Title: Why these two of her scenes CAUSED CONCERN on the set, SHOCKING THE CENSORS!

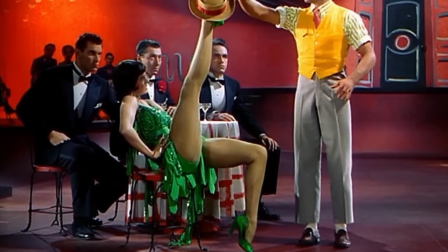[4:09]
To keep that difference from being so obvious,
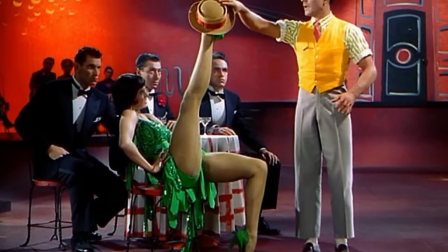[4:12]
Kelly arranged the routine so that they were never both standing upright when they were next to each other,
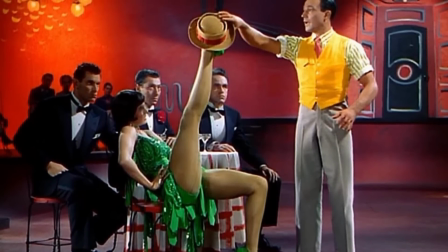[4:20]
always bending forward or away from one another instead.
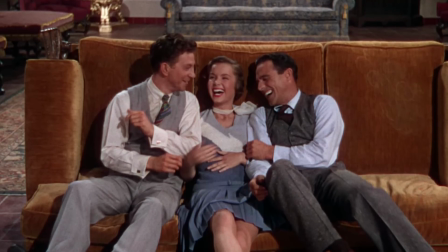[4:25]
The last shot of the Good Morning sequence took about 40 takes to complete.
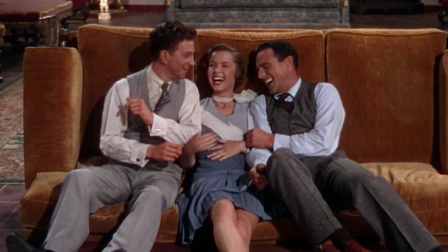[4:32]
It's the part where the three of them somersault over one couch and then
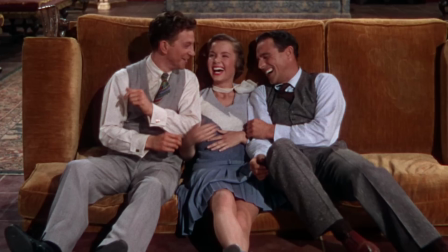[4:37]
tip another one over backwards before collapsing on it and laughing.
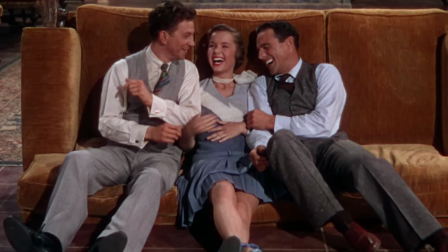[4:42]
Kelly was a demanding choreographer and director.
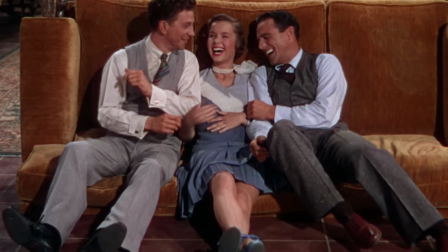[4:46]
And you'll notice that most of the dancing in the film is presented without a lot of editing.
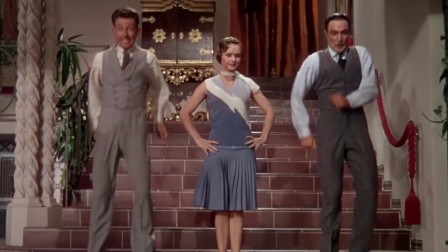[4:52]
The camera moves around a lot, but it doesn't cut to other angles very often,
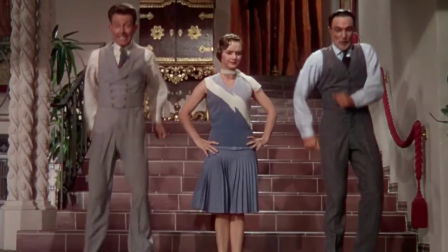[4:58]
and the dancers' bodies are usually completely visible.
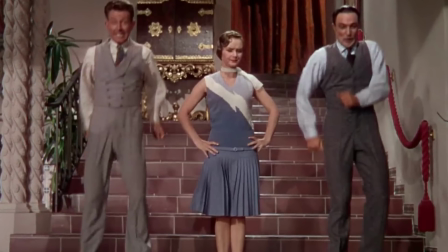[5:03]
So when there are, say, three dancers who are supposed to be in complete unison,
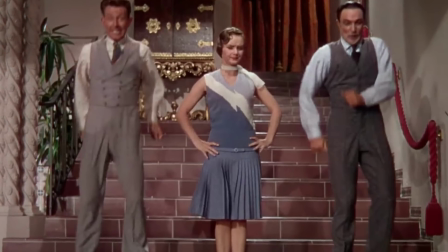[5:09]
and one part of one's body does the wrong thing, you've got to do it over again.
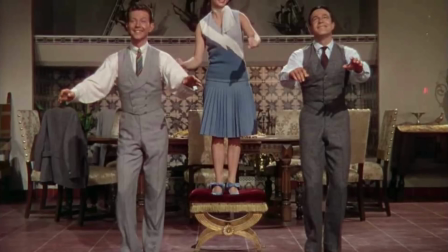[5:15]
This entire shoot was difficult for that very reason.
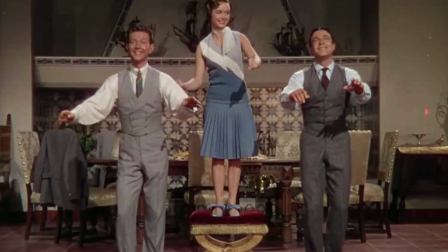[5:19]
Debbie Reynolds said by the time that they had finished the 14-hour day of shooting this scene,
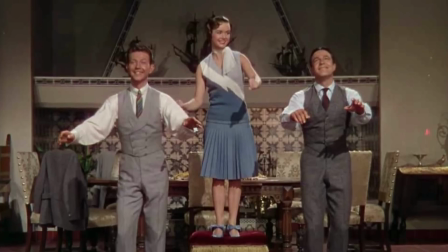[5:25]
her feet were completely bruised and bleeding.
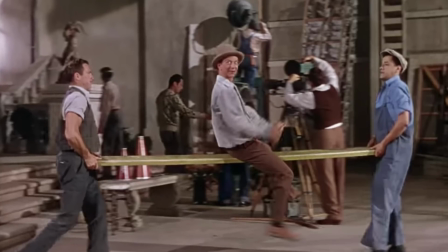[5:29]
For the Make Them Laugh number, Gene Kelly asked Donald O'Connor to revive a trick he had done as a young dancer,
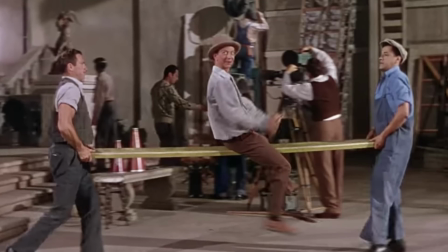[5:37]
that being running up a wall and completing a somersault.
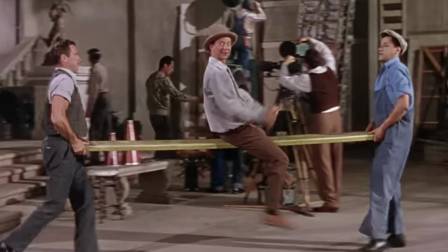[5:41]
That number was so physically taxing that O'Connor, who smoked four packs of cigarettes a day at the time,
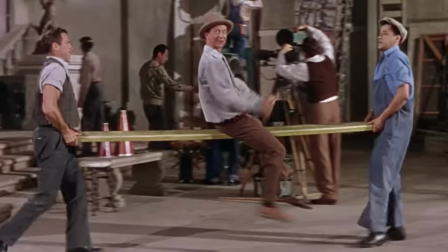[5:49]
ended up in the hospital bed after its completion. He suffered from exhaustion and painful carpet burns.
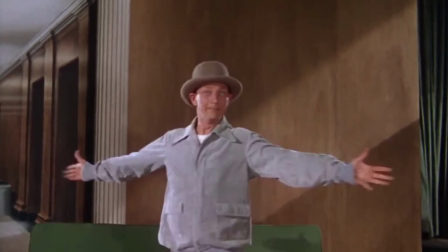[5:57]
And the bad thing about it, he had to shoot the entire scene again because of a mistake with one of the cameras.
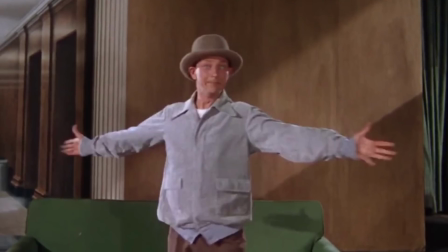[6:05]
So after a brief rest, he agreed to complete this difficult number all over again.
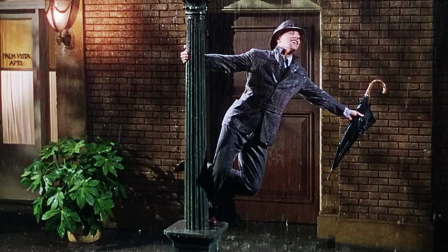[6:11]
O'Connor and Reynolds admitted that they didn't really enjoy working with Gene Kelly
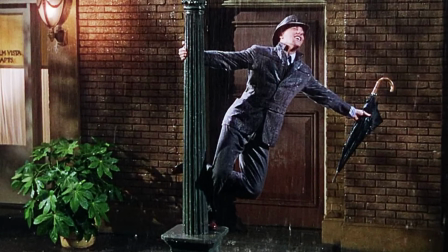[6:17]
because they felt like he was verbally belittling and kind of a tyrant on set.
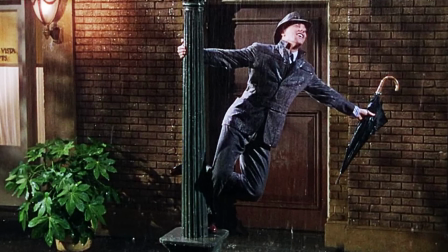[6:23]
But later on,
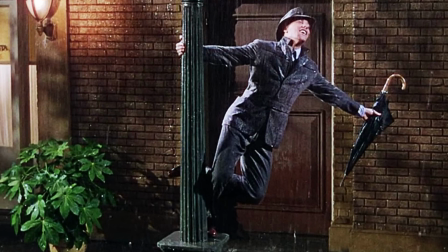[6:24]
Debbie Reynolds said that she did learn a lot from working with Gene Kelly because he was a perfectionist and a disciplinarian.
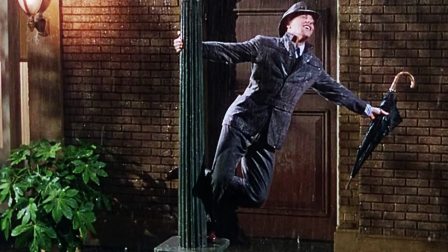[6:32]
She stated that he often would yell at her and make her cry.
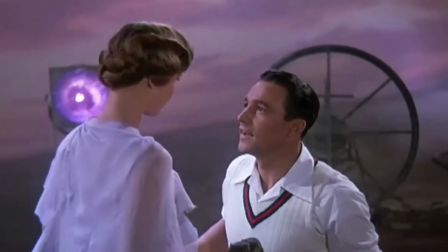[6:36]
But she thinks back and realizes that it took a lot of patience for him to work with somebody who had never danced before.
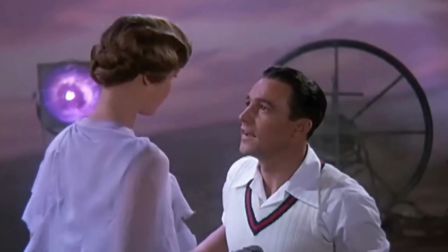[6:45]
At one point during the filming, they found Debbie Reynolds curled up and crying, hidden in a corner.
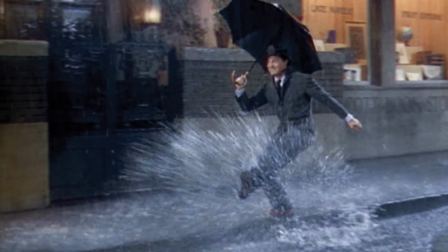[6:52]
The first time they tried to film the singing in the rain sequence, they shot it in the late afternoon.
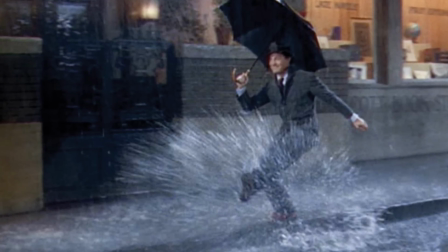[7:00]
Unfortunately, the homeowners in the area of the studio had
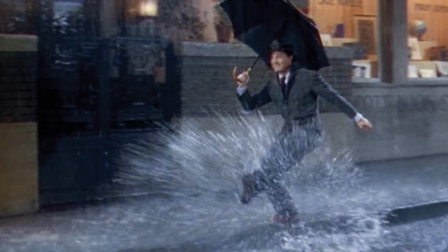[7:05]
come home from work and turned all their lawn sprinklers on because
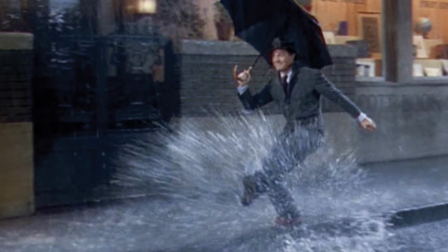[7:10]
it was a hot day and they were trying to water their lawns. there
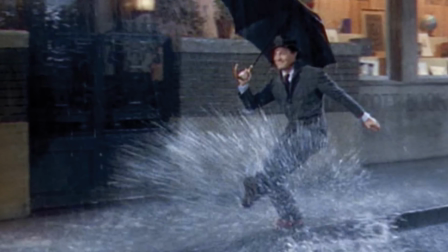[7:14]
wasn't enough pressure at the studio for the rain to work properly.
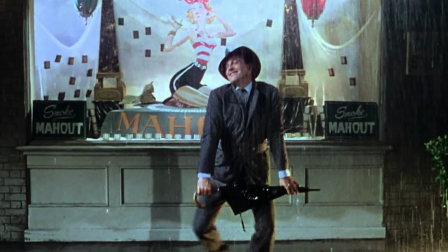[7:19]
They finally gave up trying and went ahead and filmed this sequence the next day,
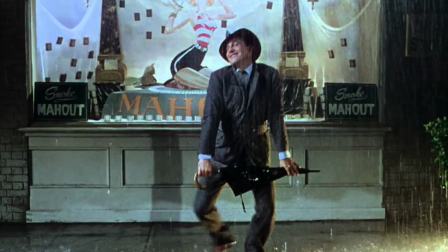[7:25]
early enough so that everyone was at work and the water pressure was adequate for the shot.
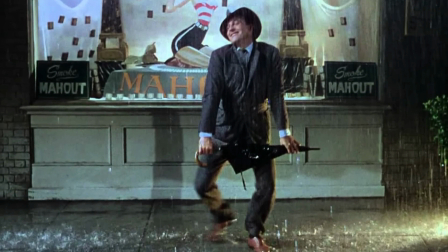[7:32]
The other amazing thing about that scene was that studio technicians had to cover two outdoor city
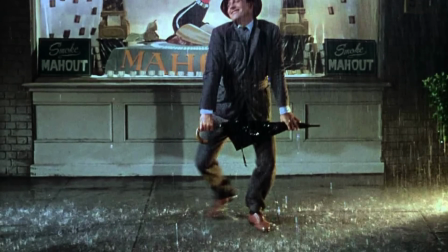[7:39]
blocks on the back lot with tarps to make it look like it was dark because it was a nighttime scene.
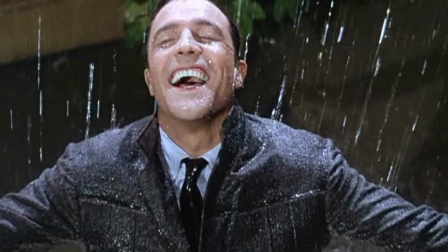[7:48]
Ironically, with the way it was lit for decades,
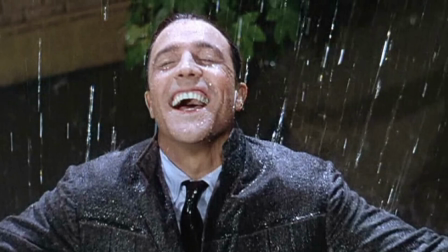[7:52]
many people that saw the film thought that the number was actually shot inside in
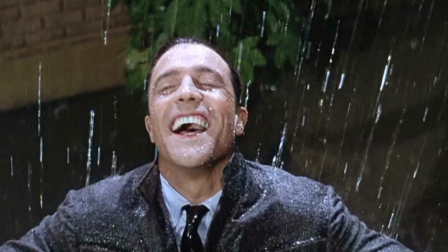[7:58]
a street set built inside of one of MGM's vast sound stages.
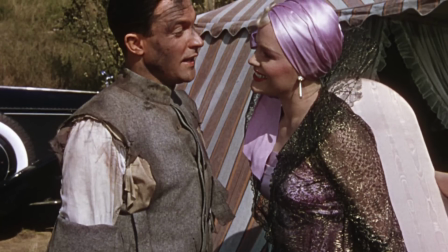[8:05]
Upon the movie's release, it was considered nothing more than an enjoyable MGM musical,
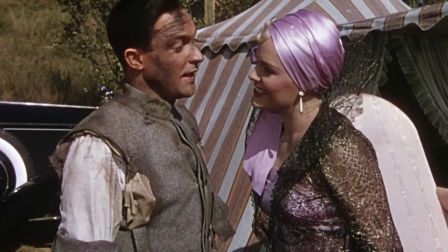[8:12]
one of the many that were released that same year.